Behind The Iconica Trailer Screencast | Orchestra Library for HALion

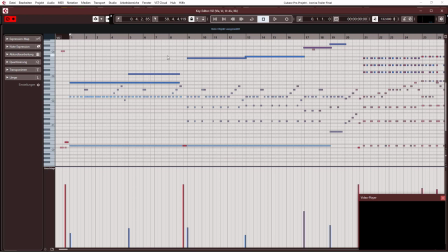[13:26]
Starting with the trills and opening into the tremolo is then like a sublime boost of energy that supports the development of the intro. Let's listen to that in solo mode. I think that's interesting.
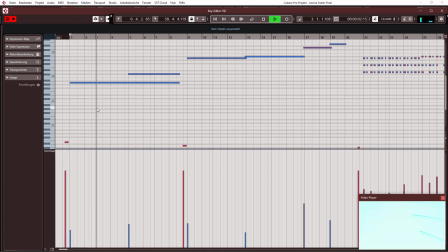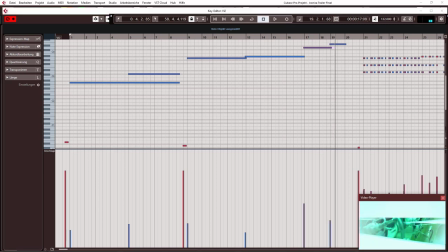[13:58]
And together with the rest.
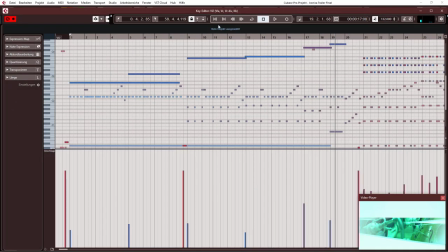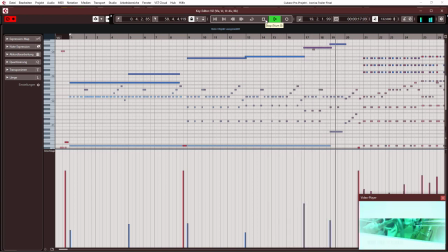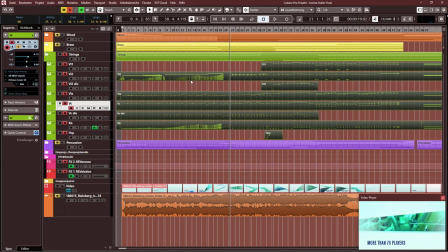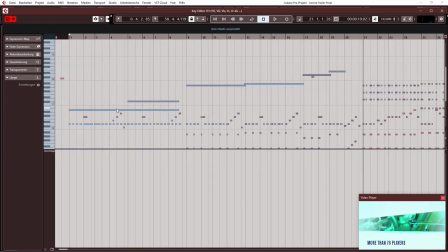[14:36]
But why starting with the second violence here? Orchestrating in this piece is a kind of holding back the cavalry till this very moment when the enemy is in the very position to hit, right?
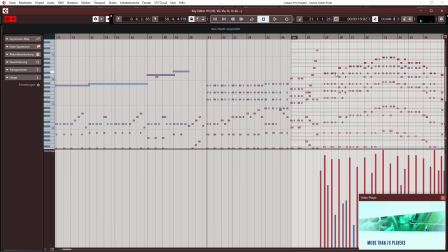[14:52]
And that's where the my first violins come in. When adding the high strings the whole string section is complete again. I want to briefly show you the use of first and second violins while working with samples of full sections.
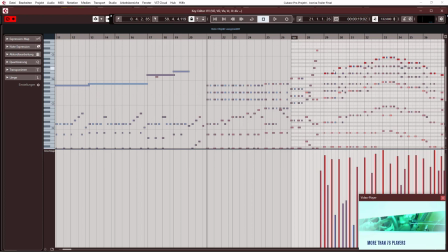[15:09]
As you can see within this classical four way closed movement here, the first violins are in the lead with the upper voice to give the melody the brilliance and standout qualities it needs.
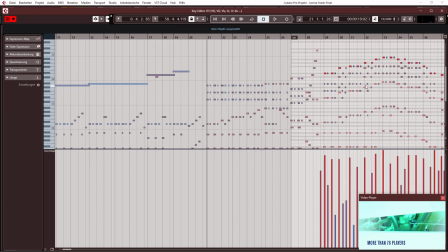[15:23]
The three lower voices are done with the second violin, still being same the section size in every single voice. But the more intimate character of the second violins compensates that, so that I get a very homogeneous sound for this part.
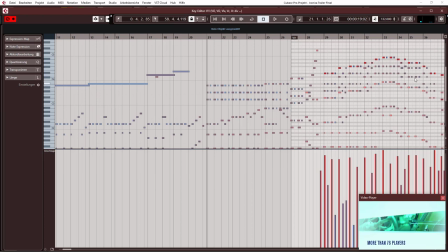[15:40]
In the following section, the first violins double melody for even more power, and second violins with the help of the violas fill up the movement, as you can see here.
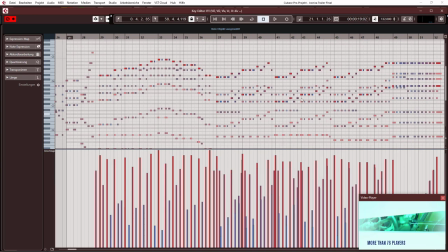[15:52]
See, doubling of the melody, the rest fills up the harmony in a bit lower range. It gives the feeling of more powerful appearance of the melody and a dramatic shift to an even higher level. Let's listen to that again.
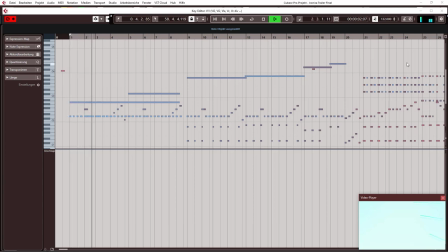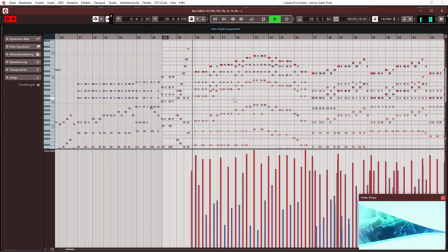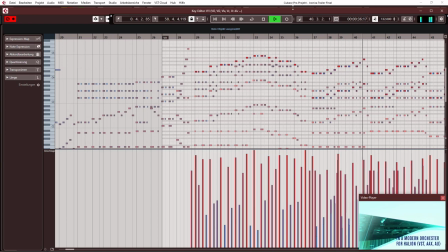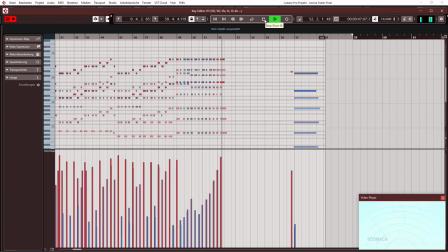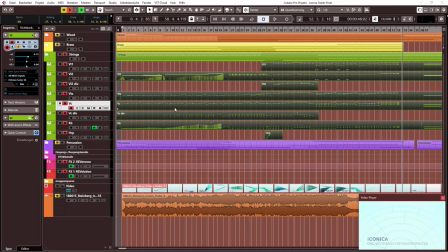[16:54]
Okay, let's go on by having a brief look at the brass section. Let's first of all hear what happens when adding the brass to the strings. And listen to the whole thing again.